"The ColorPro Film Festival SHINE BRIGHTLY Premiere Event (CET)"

I really enjoy this process because it's very accurate, and editing the colors is now a very fast process, so I don't have to waste too much time on it, and I'm even very happy with the results. So I would highly recommend you doing this method as well. You can do this with an external monitor on other cameras, so that's no problem at all. Alright, so now that we're in DaVinci Resolve, let me explain my color grading process. So to create these LUTs, I've created my own creative LUT and my Rec 709 as well. However, there's really good Rec 709s that you can find in DaVinci Resolve as well, so I would recommend using those if you want to. And then from there, I started color grading clips and applying these to different clips in the timeline. And then I went back and forth between them to make sure that in the end they work perfectly. And with that, I created 5 LUTs myself that I now have applied on my camera and that I use every single time. And this makes sure that my editing process is much faster. However, in this video, I'll first show you how I would edit from scratch. Then I will show you how I would create these LUTs. And then I'll also show you how I edit with the LUTs myself.
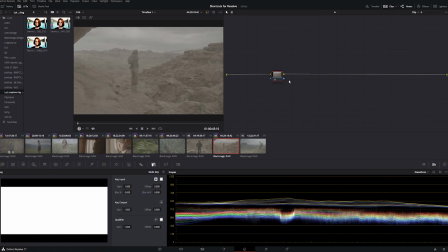548s
So when I was editing in DaVinci from scratch, this is what I would do. So let's start with this image here and grade it. So first I would make 2 nodes with Alt S and drag them to the end. And then on the first one I would apply the effect called Color Space Transform.
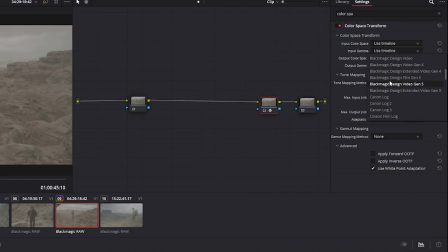563s
I would then go to the input gamma and put it on Blackmagic Design Film Generation 5. And for the output gamma I would use Cineon Film Log, for example. You can use other output gammas as well.
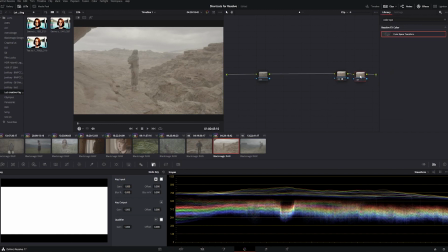575s
However, I remember that this is what I used for mine. I then went to the last tab, which is where I apply the creative LUT.
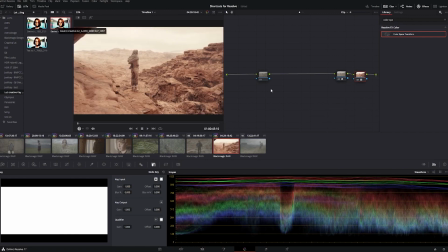581s
This is the LUT that I made for my footage as a starting point. So let's apply that now too. Obviously, this is not the final LUT that you want to be using, but these are necessary first creative adjustments that I also made after some time.
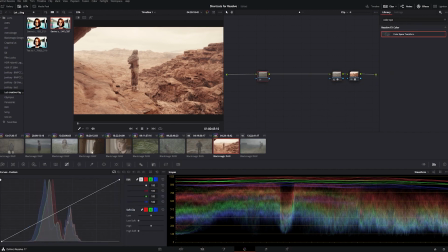593s
I would then go to the first node and change all the primary settings.
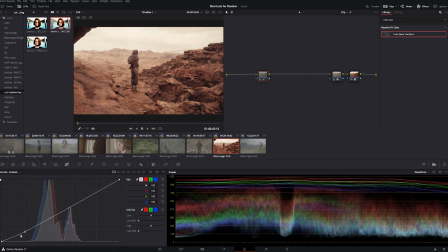598s
If the white balance is off, I would change this here too, but in this image it looks fine, so let's start with the curve to get a contrast that we like. For this I make a slight S-curve normally to add punch to the image, which is something that I like on my videos.
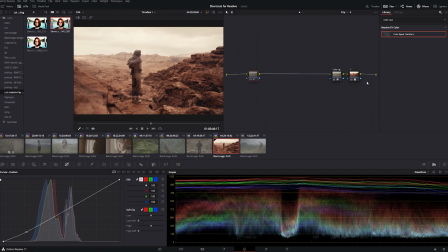612s
As you can see, that already looks better and adds a lot of life to it. By the way, you can also name all the nodes for clarity.
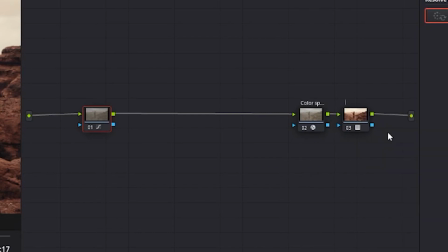618s
Let's name this one Color Space, this one LUT, and let's name this one Primaries. And now let's create a new node for the saturation.
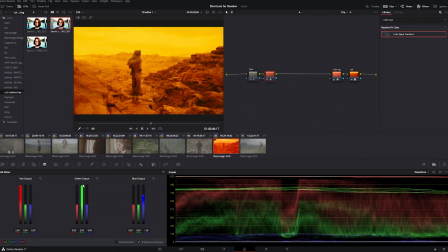631s
Let's go to the wheels and turn up the saturation of all three colors, red, green and blue, so the RGB colors.
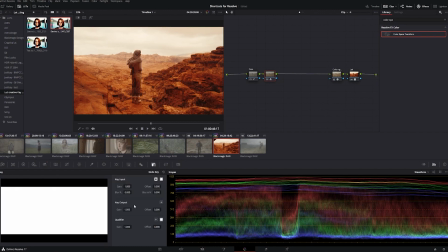638s
And then if we go here, we can change the intensity of the entire note. Now let's call this note saturation 1. I'll then create another note and slightly change the saturation again, but this time only for certain colors.
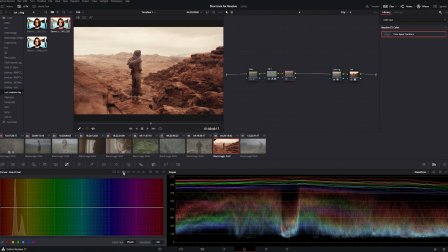651s
On this image, I feel like the red is very saturated. To achieve this, we go to the hue versus saturation line, where we can change certain hues. And lately I've been really liking it if images are more desaturated, but still rich of color. In my opinion, this is all about using ND filters and good color grading.
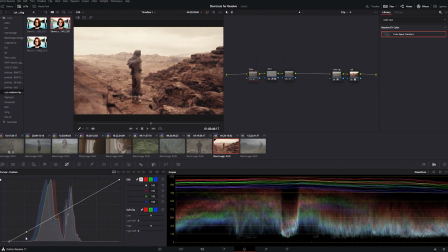667s
Right there looks good, and now let's create an even more punch with the curves by going down on the blacks and up on the highlights. Now this image is starting to look really good already. Another thing we can do is create another node to add an effect called glow.
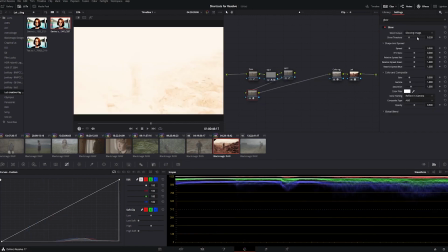683s
This is depending on the shot, and for this one I feel like it's not too necessary, but let's do it anyway.
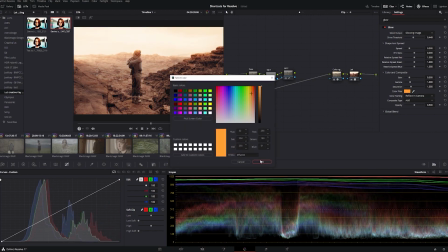689s
So let's play with the threshold and add color. We can then change the composite type to soft light and blend it to finish off this image. With the glow, you can also have the threshold all the way to the left, which I do sometimes, and this will make sure it only applies to the highlights. But that's it for this image, and I think it turned out pretty well. And now what we're gonna do is we're gonna take these adjustments, apply it to another clip in the timeline and see how it works out, change a couple of things, go back, and then we go in between.
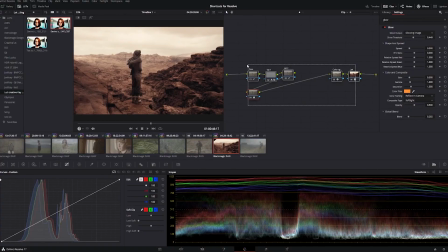720s
So let's continue. So now let's edit another one. What I would do now is copy all the adjustment notes and paste it on the next image, this one for example.
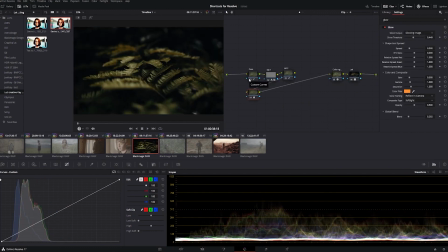728s
As you can see, it works, but it's not perfect yet. It's too yellow, so let's go to the curves and play around with the U versus U to achieve a natural and deep green for this take. This is where you can target certain colors as I showed you before.
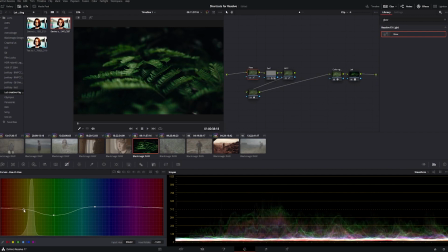742s
Let's try changing the greens by making a point and do the same with the yellow area. And I think this is starting to look good. It's a little bit too saturated still, so let's desaturate it a little bit.
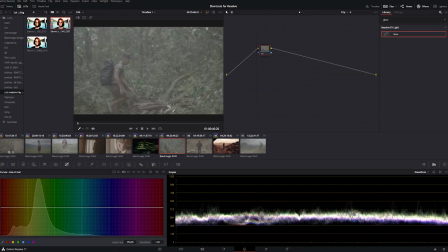753s
Let's now copy and paste it again and go to the next one. As you can see, it's not perfect again.
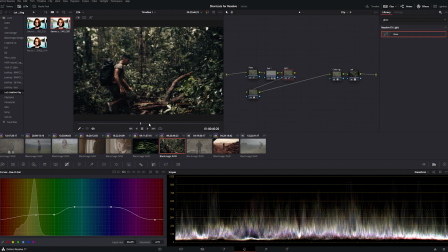758s
So we'll have to try and adjust some things. It's too saturated, so let's add some color.
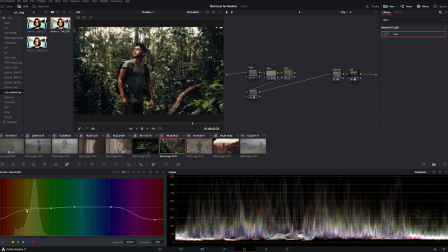763s
By the way, I prefer having a more saturated LUT in the end, because it's always better having the option to lower the intensity of the color than the other way around. On this image, I would definitely take a little bit more time and go in between it than the previous one, but it's definitely looking great already.
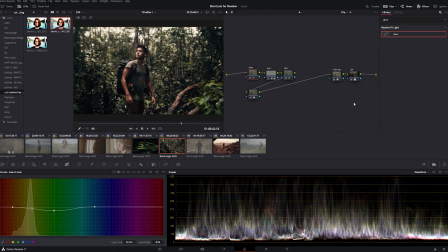778s
Now let me show you how it compares to my LUT already by removing the adjustments and applying my LUT.
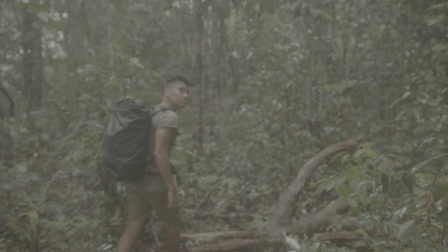Now that this one is done, let's copy these adjustments and apply it to the next one. Remember that we shot this on Gaston his camera with his LUT,
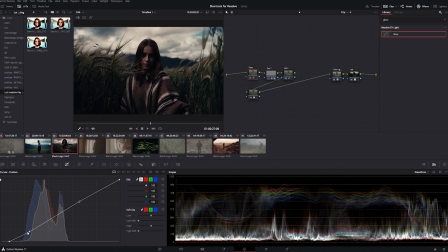798s
so I'm sure it's just exposed differently and maybe the white balance is off. So let's start with the curves.
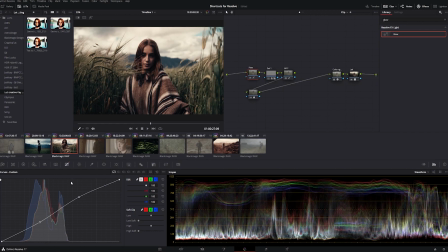803s
So let's add some contrast. And now as you can see, let's definitely make this image colder by changing the white balance in RAW. I think some previous changes are affecting this clip a bit wrong, so let's go to those notes.
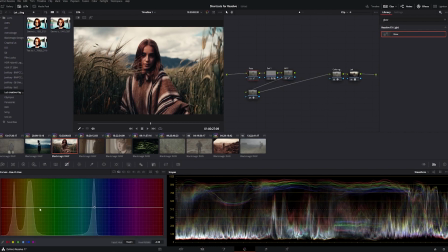822s
And that's starting to look a lot better. Now let's change the hues a bit. So this is making a big difference already. And now let's desaturate the blues and greens.
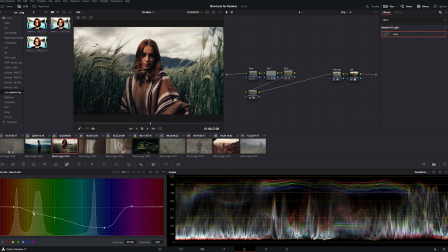839s
I'm liking the look of it now. However, we might have to make the white balance a bit warmer again after these changes. Around there is looking really good. Now let's take down the red. As Donica, her hair, pointer and face are quite saturated and are standing out too much.
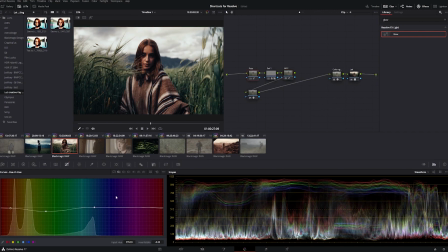853s
Now let's adjust the blue tint and make it slightly teal. Here you can clearly see a big difference. I don't want it to be too teal, but it was looking too magenta, so let's go somewhere in between. This looks good, and lastly, maybe we can change the green a little bit. So you could say that this image is edited from scratch, as we edited this from the adjustments from another one that we did edit from scratch. So basically we started from zero. However, we changed a couple of things in between and it's starting to look a little bit better.
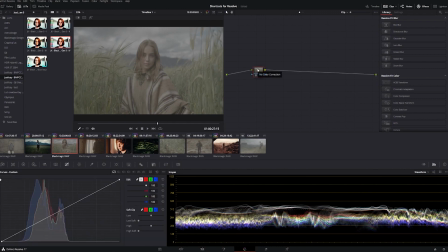884s
So we've now already cleared all the notes, and let's see how the LUTs apply to this one. We can actually now also see if it was actually underexposed and too warm.
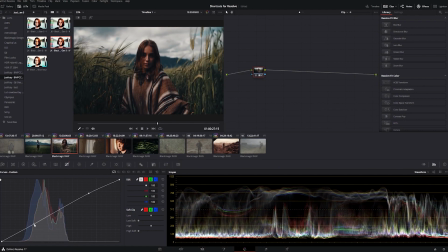891s
I think it is, so let's make some changes on the curves. So let's add some exposure. The color temperature probably should have been a bit more like this if my LUT was on the camera. So let's turn that down. Now let's continue playing with the curves to make the contrast look good.
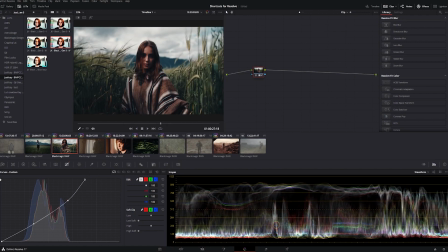907s
And that's looking really nice. Something like this would be a great starting point. The only thing that would be left is to apply some vignetting with the circular mask. And I would also desaturate the blue a bit. But apart from that, I think this image turned out great.
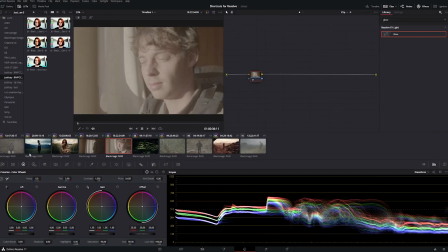923s
So now let's edit one last one with my LUT. For this, let's start with applying the LUT to multiple images so we can choose. As you can see,
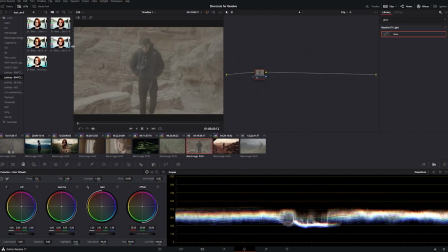931s
after a lot of trial and error, it's definitely possible to create a LUT that works for all clips. It just takes a lot of time, but during the process you really train your eye as well. For the first grade, let's choose this clip. That's looking really nice, but I would make some small changes.
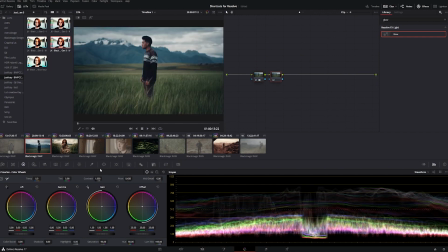947s
Adding a filter to the bottom of this image will really drag the audience their attention to Gaston. We gotta play with the softness of the edge and add darkness for vignetting. After making it darker, we can also add some light to highlight those lit up grain points to create some contrast.
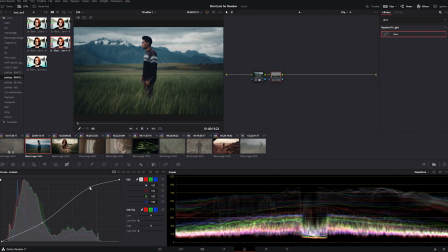966s
I think this looks really nice, and here you can see the adjustment.
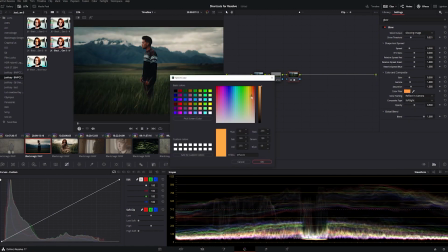970s
Lastly, I would probably add some glow to the highlights and a tiny bit to the shadows, but I think that's all for this clip.
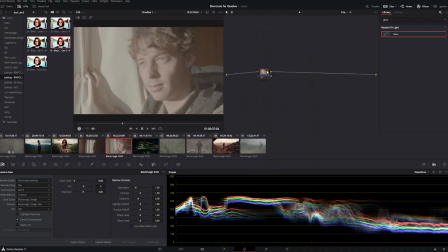977s
Now for this one, we add the LUT and see what's up.
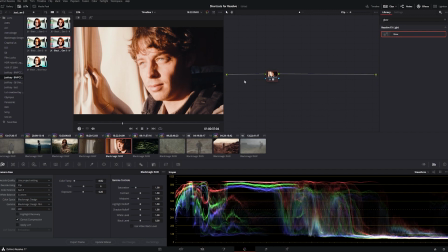980s
The highlights are quite strong, as this isn't the most normal lighting situation, but as you can see, when we take off the LUT, all details are still there.